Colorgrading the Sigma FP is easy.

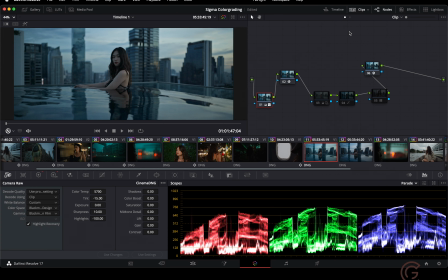Hey Ghosts, I'm going to show you how I color grayed 12-bit Cinema DNG from the Sigma FP. Now this is a way that feels best for me and like all guides, my method is only worth as much as you value the images that I have created with it.
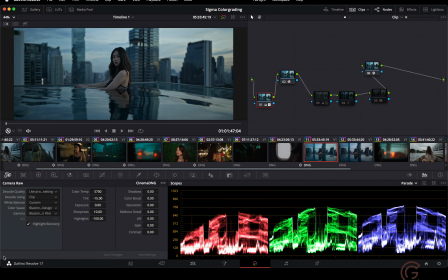So as you can see I'm using DaVinci Resolve 17 and this is because I like to use the old RELogC when color space transforming so I have not updated but you can use 18 and I think it should have the exact same effect so let's get started as you can see this clip
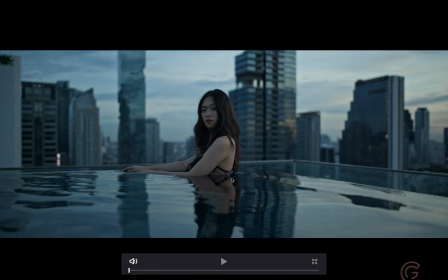right here shot with this MFP has already been graded and I've used or
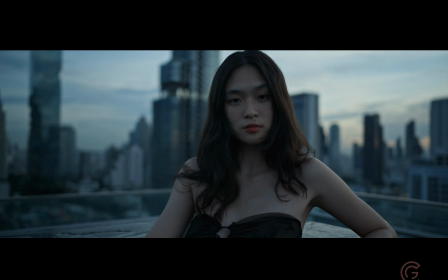I've color graded it with the black magic color space now
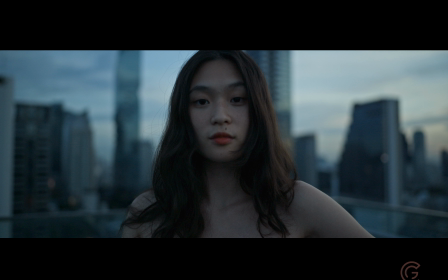I think it looks okay it looks pretty nice but I'm going to show you today in this guide how to make it look like this which is using the ari colors i've always preferred the ari colors you know even with black magic cameras i often change it to the ari colors i just
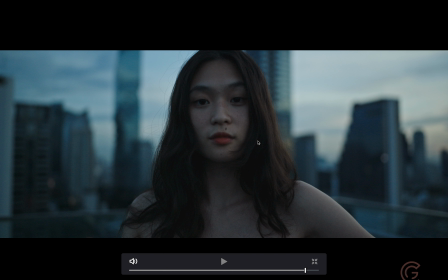think it i don't know i just think this looks very cinematic and looks very nice but if you do prefer this look then i'm sure there are many other content creators that can show you that but this is the look i'm going for so how do i achieve that let's start from scratch so
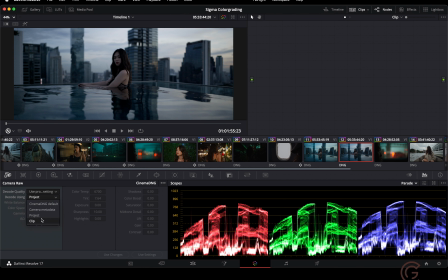this is the same clip we're going to go to the camera raw tab change it to clip and then the color space I'm going to change to black
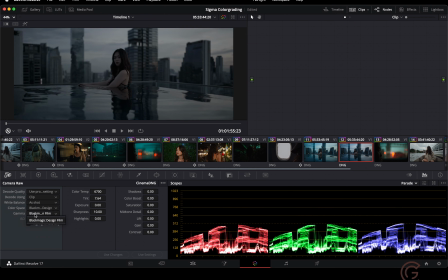magic design and black match design the film to get as much dynamic range as possible and I will select highlight recovery and in general I almost always decrease the highlights as much as possible just so I don't ever clip my
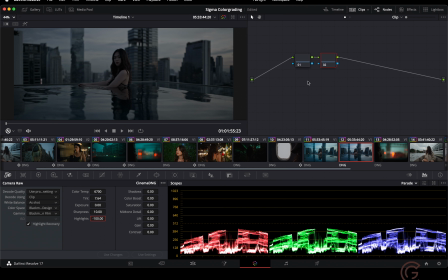highlights now we're gonna work with the RA colors you know I've done that for many cameras including Fujifilm. So this way I'm going to select this node and go to RE in the LUTs and then add the RE Alexa Log C to Rec.
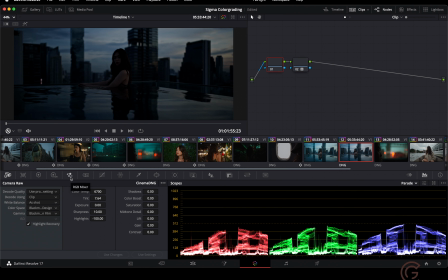709. Now it's quite underexposed. In order to gain exposure you can do this
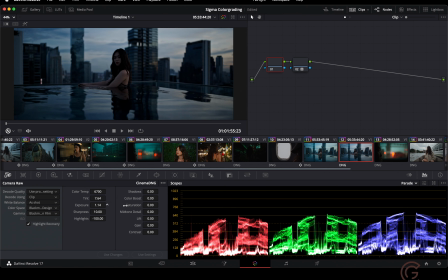with the camera raw tab but for me personally I don't find that this always feels good
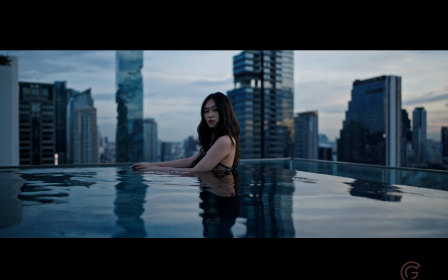sometimes i feel as though it has a little bit too much noise but
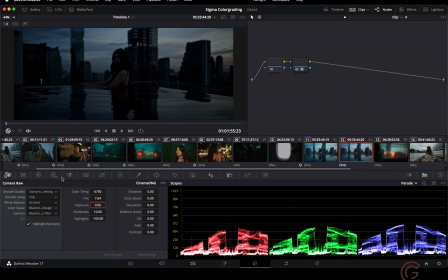i'm going to show you another method which is using the hdr wheels now i find the hr wheels to feel very nice so we're going to change the exposure with the global wheel on the far right
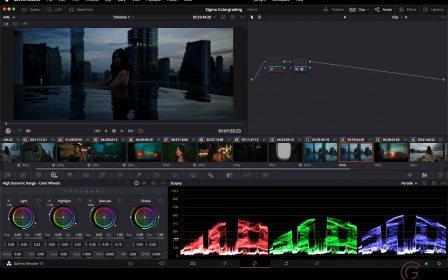and we are going to let's just say change exposure here now
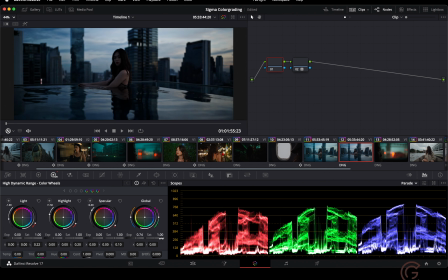you can change it higher but in general i don't like to go past 0.5 because when you increase the hdr wheels too much sometimes i feel as though it looks a little too photorealistic a little too hdre and what i mean by that is that
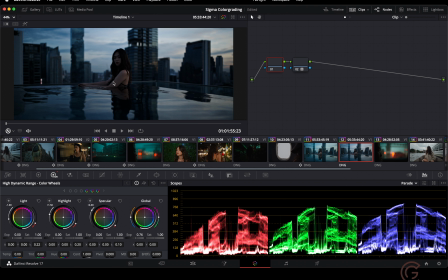sometimes i feel as though it looks the highlights look a little bit too bright and you can see that on the skin the highlight roll off is a little bit you know too jarring and i don't really like that look.
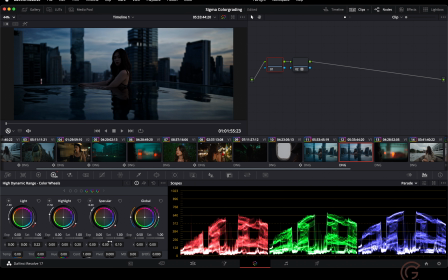I actually find it kind of offensive. So I'm going to stick with 0.5 and adjust the rest of the exposure with the primary color wheels. Now the contrast is clearly too high so I'm going to increase the mid-tones or the gamma until... well let's first change the frame. Let's do find a frame where we can see the face clearly and I'm going to... I'm looking at the skin and the hair and I'm going to increase the mid-tones until I get to a point where I like the skin tones or I like the texture of the skin. Let's just say I like this point. Now I'm going to, well, so this is what I mean. Sometimes I feel as though the highlights can be overbearing and I don't like the shine on the nose, the shine on the arm. I just feel as though that looks too realistic. And you might say, oh, but don't you want to be realistic?